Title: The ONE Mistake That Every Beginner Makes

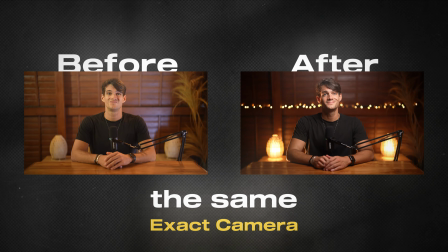These two videos were taken in the same exact spot with the same exact camera. Also, these two and these two, same.
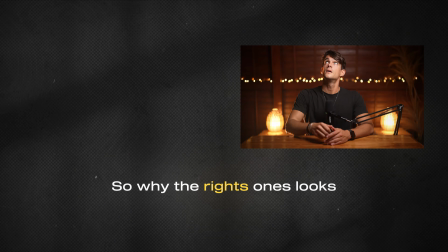So why the right ones look 100 times better than the left ones? Well, it's the same reason why you can't achieve that professional look you're dreaming of in your room.
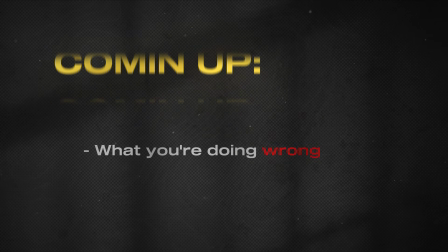But don't worry, because by the end of this video, you're going to learn what you're doing wrong, why you've been thinking about gear in the wrong way,
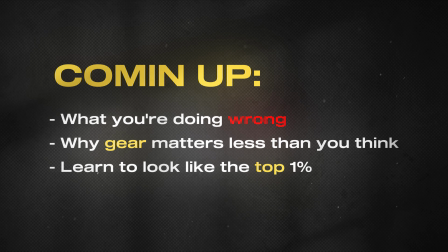and the exact steps to take to start looking like the top 1% of online creators out there.
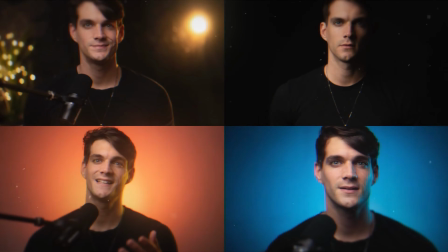And I guarantee you that because in the past few years, I built dozens and dozens of studios for myself and for my clients in any room you can think of.
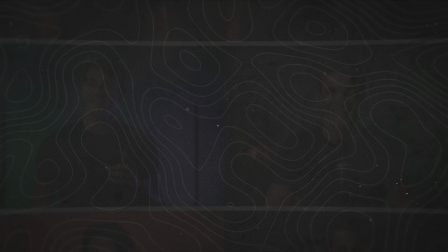Garages, kitchens, bedrooms, corridors, I mean, you name it. Inside my home studio blueprint, I've helped thousands of entrepreneurs look great on camera, and I noticed that people tend to make the same mistakes over and over again, and they can be distilled into three main areas: positioning, lighting, and background design. At the end of the video, I'm gonna break down a bunch of studios I created so you'll know exactly how to fix yours.
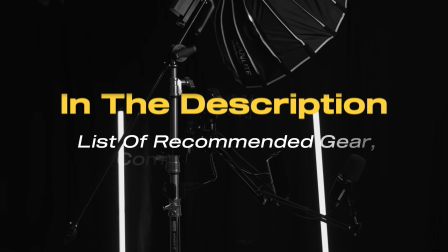And remember that in the description, you'll also find my list of recommended gear completely for free. So first, let's talk about positioning, because this alone can make or break the look of your entire studio, even before you hit record.
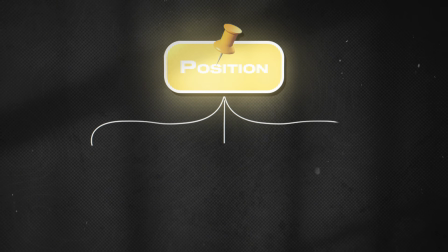There are three main positioning elements you need to focus on: the camera, the subject, and the lighting. First, let's talk about camera. One of the most common mistakes I see is placing the camera too close to the wall behind you.
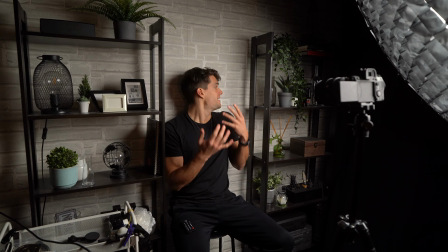When you do that, you lose all the depth. Everything looks flat and amateur.
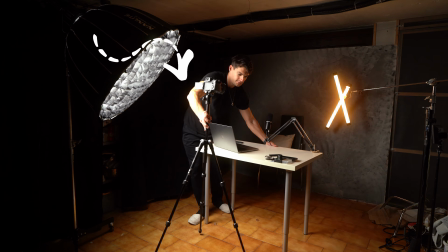Instead, you want your camera to be as far away as possible from the background. That simple move creates separation, adds dimension,
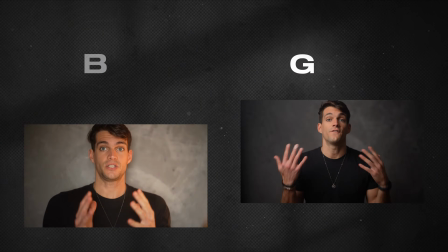and helps you get that creamy bouquet effect that instantly makes your shot look more cinematic.
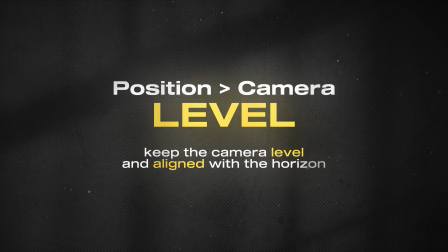Second, keep the camera level and aligned with the horizon. No tilting, no crooked angles. Your camera shouldn't look up your nose or down from above, just straight on, perfectly balanced.
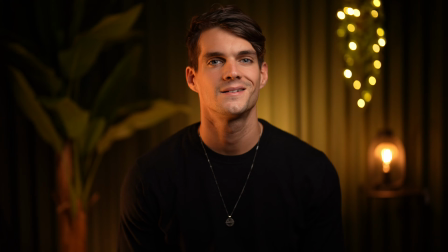It's the easiest way to make your shot feel grounded, natural, and intentional.
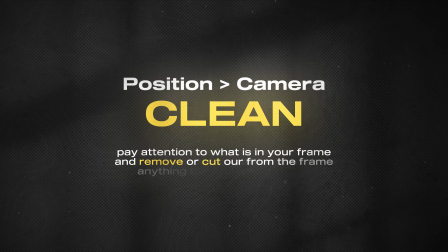And finally, pay attention to what's in your frame and remove, or maybe just cut out, everything that is not necessary. I'm talking about things like random light switches, doors, window frames, ceiling corners, or even power sockets if you can.
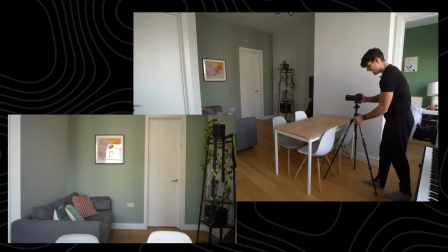All those little distractions take away from the polish of your shot. Frame the background with intention. I mean, of course, in certain areas you won't be able to remove everything, but just keep this in mind. Also, we're going to talk about the background later in the video, but now let's switch to the subject, yourself. If you're doing, let's say, a classic talking head video, place yourself right in the middle.
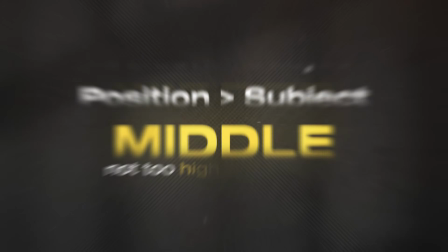Not too high, not too low. You just want a little headroom, and your face should sit roughly on the top third line of the screen, and it just feels better to the viewer.
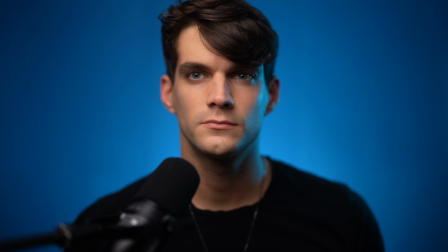Now, another trick. Don't stand too close to the camera. The closer you are, the more bouquet effect you get, which is good.
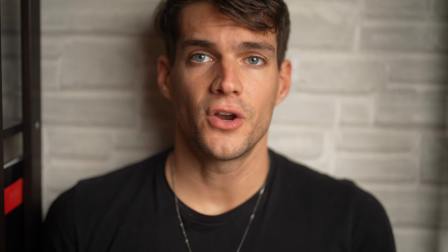But if you overdo it, your face is gonna look distorted. You're just gonna fill up too much of the frame.
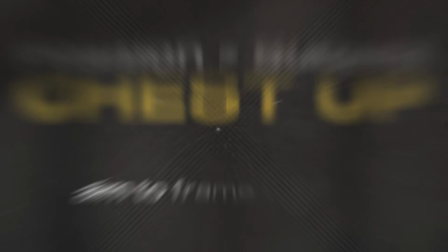Find a balance. Depending on your lens, aim to frame yourself from about the chest up. You don't need your legs in the shot unless they're part of the story. If you like a wider shot and you have space, you can maybe integrate the desk in the frame. This is totally okay, but it's also okay to just not show it. Lastly, we need to talk about lighting position. But first, I want to talk about the main type of lights that you can get. And be very attentive here, because lighting is one of the most misunderstood parts of studio setups. This is where most people go wrong, but also where the biggest gains are.
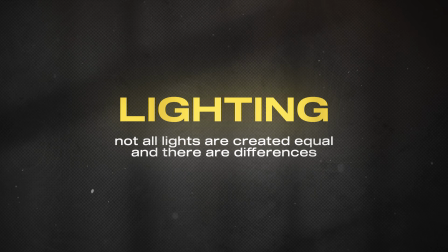Not all lights are created equal, and there are some differences.
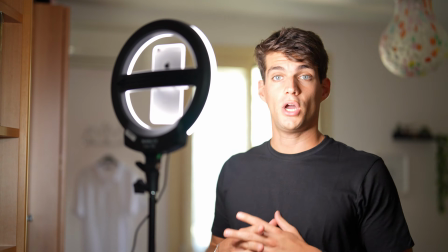For example, ring lights are the easiest to use and super popular, but they create flat, boring light that makes everyone looks the same. Obviously, they're good for quick content, but they're not great if you're looking for a pro vibe. LED panels are a step up. They're bright and adjustable, but they can be harsh on your face unless you use a diffuser.
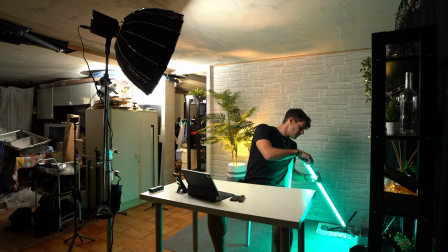Then you've got tube lights, which are long, narrow lights often used for background or accent lighting.
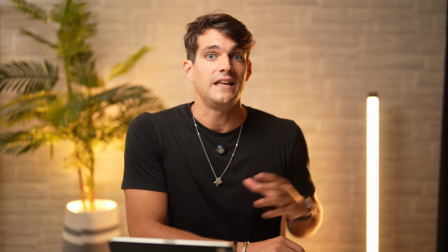They look cool, but they're not ideal as your main light source because they don't have a big diffusion.